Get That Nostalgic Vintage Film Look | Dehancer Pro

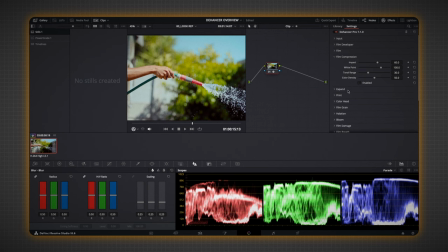You can see it flattens it out, and also this bright part of the wall. It kind of makes it like a creamy, flat look. I don't like that. I like it to be, like I said, I'm going for a poppy look. So I'm going to leave this disabled.
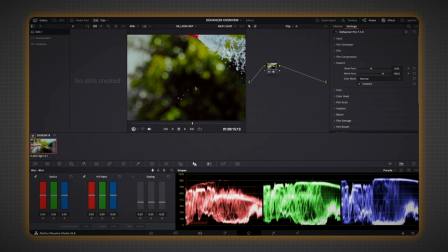Expand is basically where, say you applied a film look and it crushed your blacks or made it very contrasty.
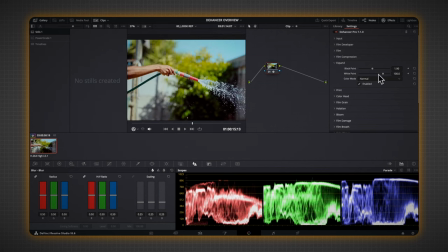You can basically expand your shadows or bring it down. Same with a white point, you could basically make it brighter or bring down the highlights a bit more.
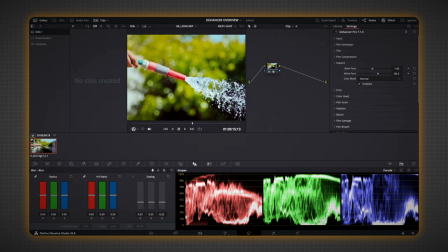So I'm going to make it pop a bit more, make it a bit brighter. Keeping an eye out on obviously this bright section here with the water. zoom out.
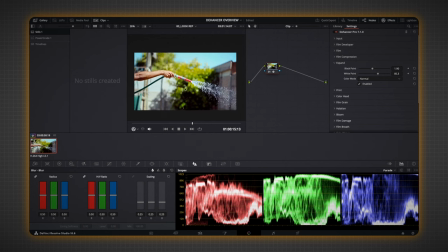I already really like this look. It's already giving me that summer kind of nostalgic look. I'm still missing a couple of aspects. Like, I want it to be nice and soft and ethereal as well. And I also want to boost the tonal contrast a bit. I will talk a bit more of tonal contrast when I get to it.
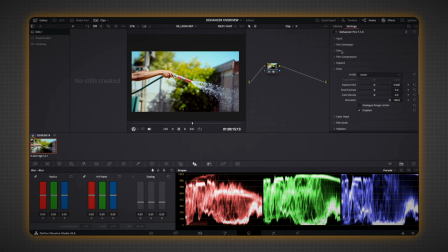So I'm just going to bring this down. I'm going to go to print. As I mentioned before, Dehancer actually really puts emphasis on following an accurate foam process. So all of these could be attributed to actual processes in developing foam. So when it comes to print,
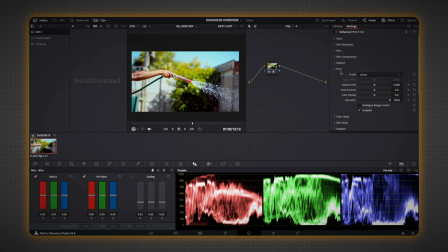the differences between foam stocks and print stocks is foam stocks basically shape the raw material and print stocks define the finished product's appearance. So here is where you have tonal contrast. This I really like. The reason I really like tonal contrast over normal contrast is because normal contrast
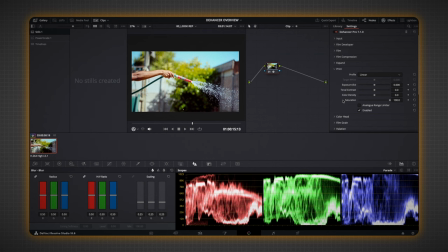adjusts overall brightness and makes the bright areas brighter and the dark areas darker, and that can lead to clipping. And with tonal contrast focuses on the variation in the different color tones and shades. It emphasizes the differences between the adjacent color tones,
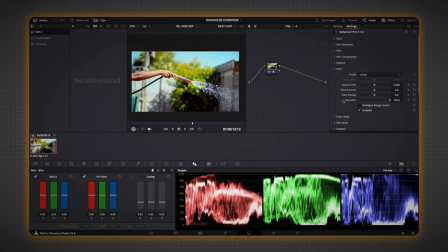and this basically brings out finer details in the midtones and creates an overall three-dimensional look to your footage. So I really, really was pleasantly surprised when I came upon this slider, because I wasn't really privy to this. So as you can see, when I push this up, obviously it does crush the shadows a bit,
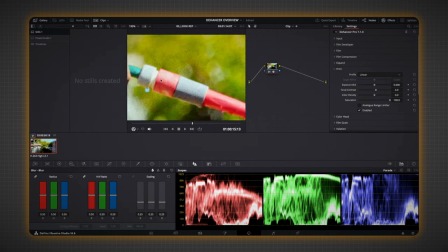but it also really enriches the overall tones of your footage.
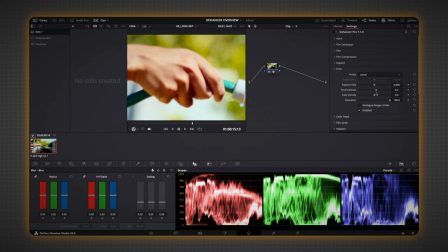As you can see, it really, you obviously don't want to go overboard, but I really like how it makes the colors look.
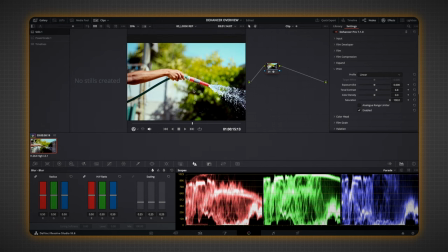I don't know if you can see this on YouTube, but I really, really like tonal contrast. I think I pushed the blacks a bit too much.
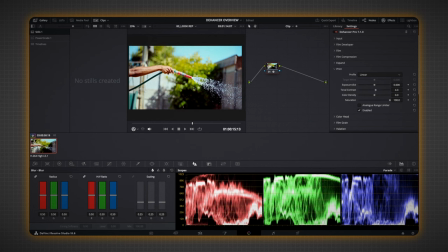I'm just gonna, there we go. I'm gonna leave print for now. I'm gonna go to color head. Color head is basically color correction. Let me just enable it to show you. You can add a cold or warm look to the shadows, and basically on each and every one of these you can edit a cold or a warm look.
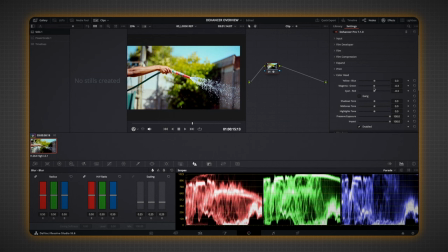And here is basically where you can see here, get some magenta, you can get some green. I'm not going to really use this since I'm already quite happy with what the film stock is doing for me, so I'm just going to close this down. And now we go to film grain. Okay, now with film grain is where I really started seeing the full benefits of Dehancer.
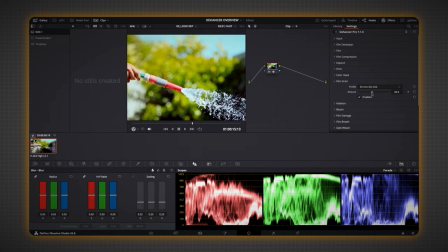You obviously have the normal basic setting with the amount, and obviously you have your profiles here, 8mm, 16mm. The lower number you go, obviously the bigger, the more intense the grain is going to be.
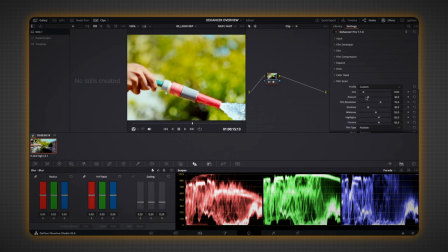But where this plugin actually shines is if you go to custom, you have all these settings you can play with, and the real setting that I want to talk about is film resolution. A lot of the times when I'm trying to get that film nostalgic soft look, I find my footage to be a bit too sharp.
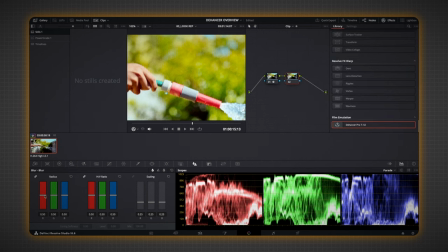And if I simply make a new node here and I drop the sharpness, it kind of feels a bit too digital and a bit too fake.
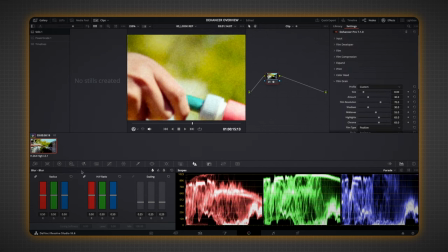I really don't like how, let me just zoom in to show you, when I erase detail to make it look a bit softer,
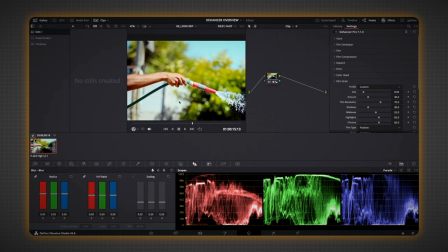it overall doesn't, it looks a bit too, it doesn't look very natural, the blur that I'm adding, the loss of detail that I'm adding.
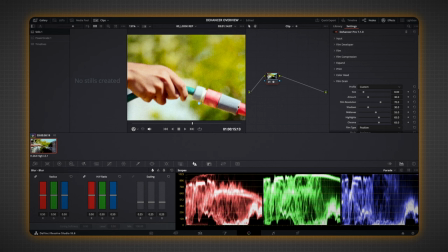And this is where film resolution comes in. Film resolution basically uses the noise, as far as I can tell, it uses the noise to organically erase detail, because obviously the amount of noise and the way the noise is shaped determines the actual detail you have in your footage.
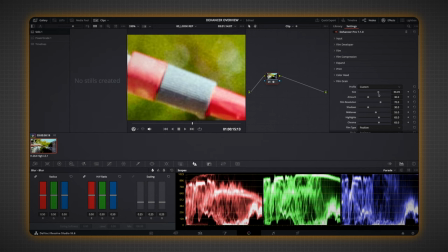For example, if I make the noise bigger, you kind of lose some of that detail.
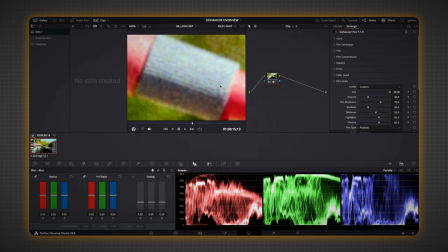I don't know if YouTube is allowing you to see this, but the lines here, just keep an eye on the lines. Let me just make the size of the grain finer. You can see you have way more detail in these lines. But now let me show you why I actually love this film resolution option.
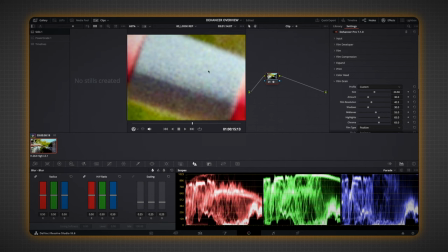If you lower the resolution, you can see the noise shifting to get rid of detail. Now you can no longer see the lines. So if I added more, you can see there's more detail now.
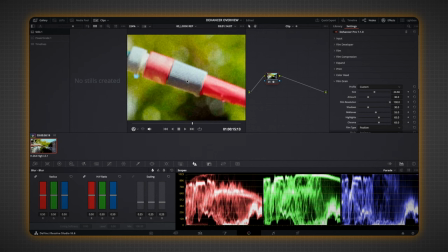But let me just zoom out to show you.
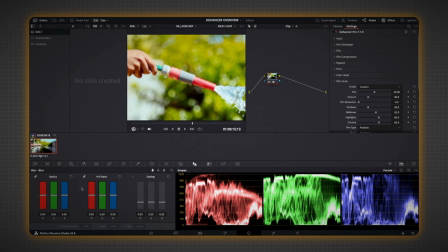It looks way more organic than just erasing detail with the sharpness over here, or with a blur, or with a blur plugin in the corner with like maybe a lens blur plugin.
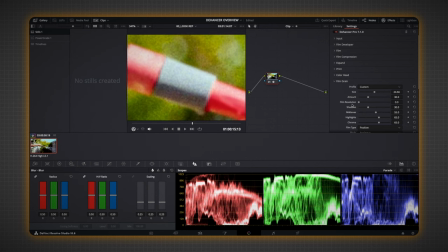It doesn't feel as organic and natural as using the noise to get rid of detail. I really love this setting here. DaVinci Resolve does have quite a good noise plugin. To be honest, when I tried both of them together, they kind of looked the same to me. But when it came to this setting, I couldn't find anything like this for the normal DaVinci Resolve plugin.
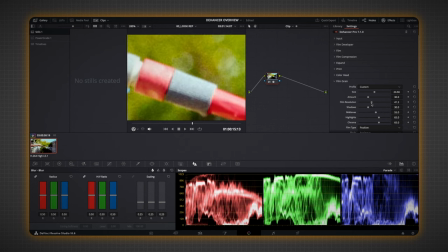I really love that they offered something like this. I'm going to make it a bit softer because, like I said, I'm going for a nostalgic, ethereal look.
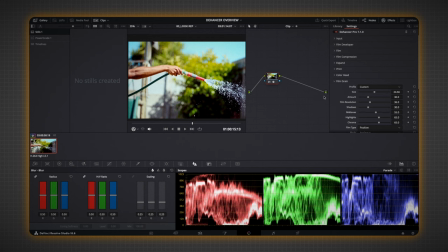And I really like the way this is going. Now, all we need to do is go down and add halation and bloom.
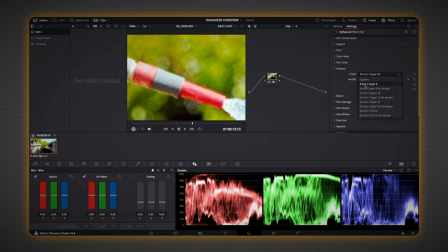As you can see on the profile, we are now 35mm, but the lower the millimeter, the more intense the effect is, and you can also just lower it. I'm going to keep it on 35. I also really like Dehancer's halation over DaVinci Resolve's, because DaVinci Resolve's feels a bit too global, the effects,
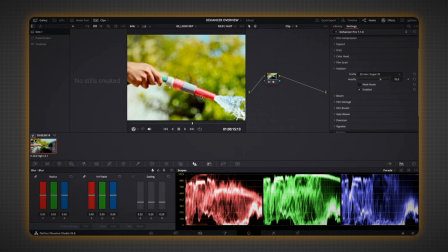and it really kind of affects the whole image quite haphazardly, whereas I think Dehancer's halation feels quite precise. I just overall prefer the halation of Dehancer over DaVinci Resolve. The same can be said with bloom. I really love the bloom effect on Dehancer.
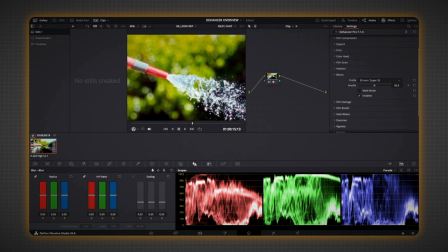Obviously, DaVinci Resolve does have a glow effect, and I was able to kind of replicate the bloom effect of Dehancer through two DaVinci Resolve glow effects. I had to duplicate the glow effect and kind of add a bit more of a spread to kind of duplicate what this was doing.
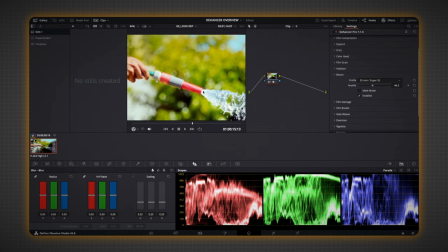So this basically saves time, and I also wasn't able to 100% replicate the ethereal, soft, nice look that this bloom gives. I don't really know how to put it, but I really love the bloom effect that Dehancer gives.
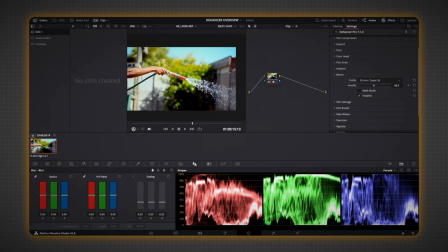Let me just show you before and after.
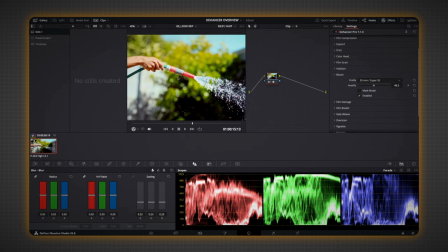I really love the dreamy atmosphere I'm getting with this bloom effect. So I'm going to keep it like this. And now we go to foam damage. Foam damage is basically the scratches that would compile over the actual foam as it was an actual physical thing that people would touch.
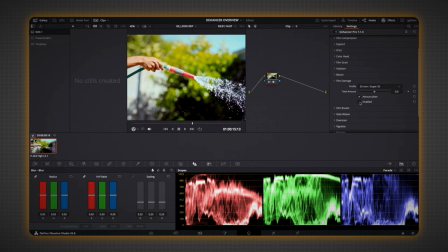And as the foam was going through the projector, you would just see the flashes of scratches and different pieces of damage on the foam.
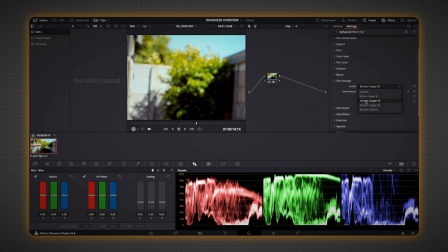So I'm going to enable this. Like I said, the lower the millimeter, the more evident and the more extreme the effects are.
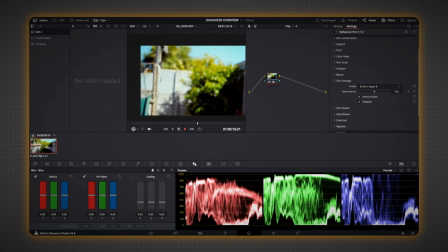So I'm going to go to 8mm because I really want to see the damage. I don't know if YouTube is allowing you to see.
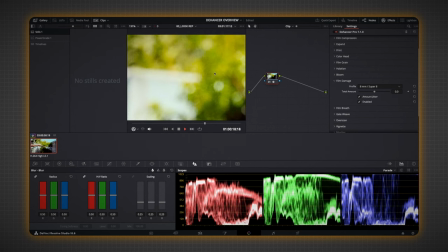You see some things like this, like the small scratches. And obviously, you also have the amount slider.
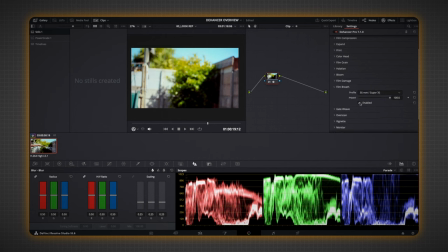Foam breathe, I really don't like, because it shifts the tones. I don't know if you can see.
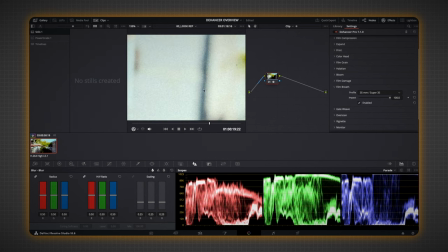Let me zoom into the wall so you can see. It shifts the color tones of.
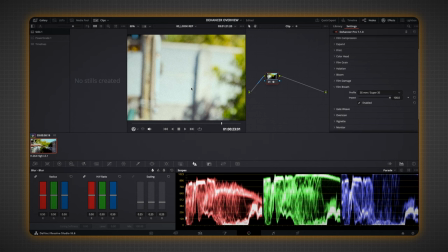It's very subtle, but I really don't like it. It basically shifts the tones of your image, and I don't like that.
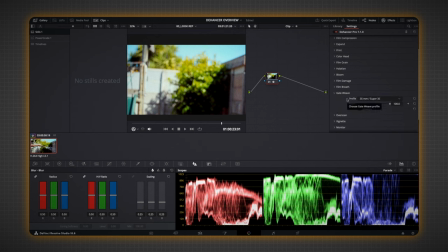So I'm gonna put this off. Close this. Gate weave is in real life when the foam isn't properly fastened to the sprockets in the projector. It kind of shifts from side to side. So if I enable this and I make it really extreme by making it 8mm.
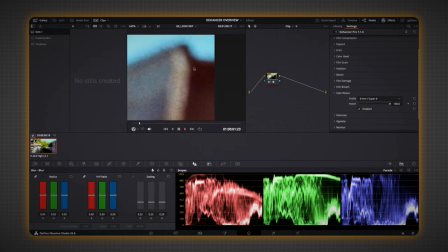Let me zoom in so you can see. You can see it shifts. I'm not gonna have this, so I'm gonna take that off. Overscan is also a very useful tool. This is, you know, in this trendy social media where they show the overlays, the gate of the actual foam in the footage.
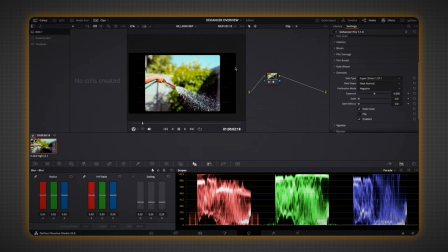It immediately adds a special feel to your video. Let me just enable it here. And as you can see, this is a different version, but I really like the 8mm. This is the one that most people use. And you can see it's also pre-animated.
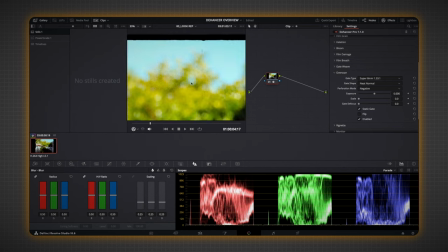I really like this. For this specific video, I decided not to use it. However, I did really like the realistic edgeway on the gate. This would be really hard to get if you're using normal masking and stuff. So I really appreciated this.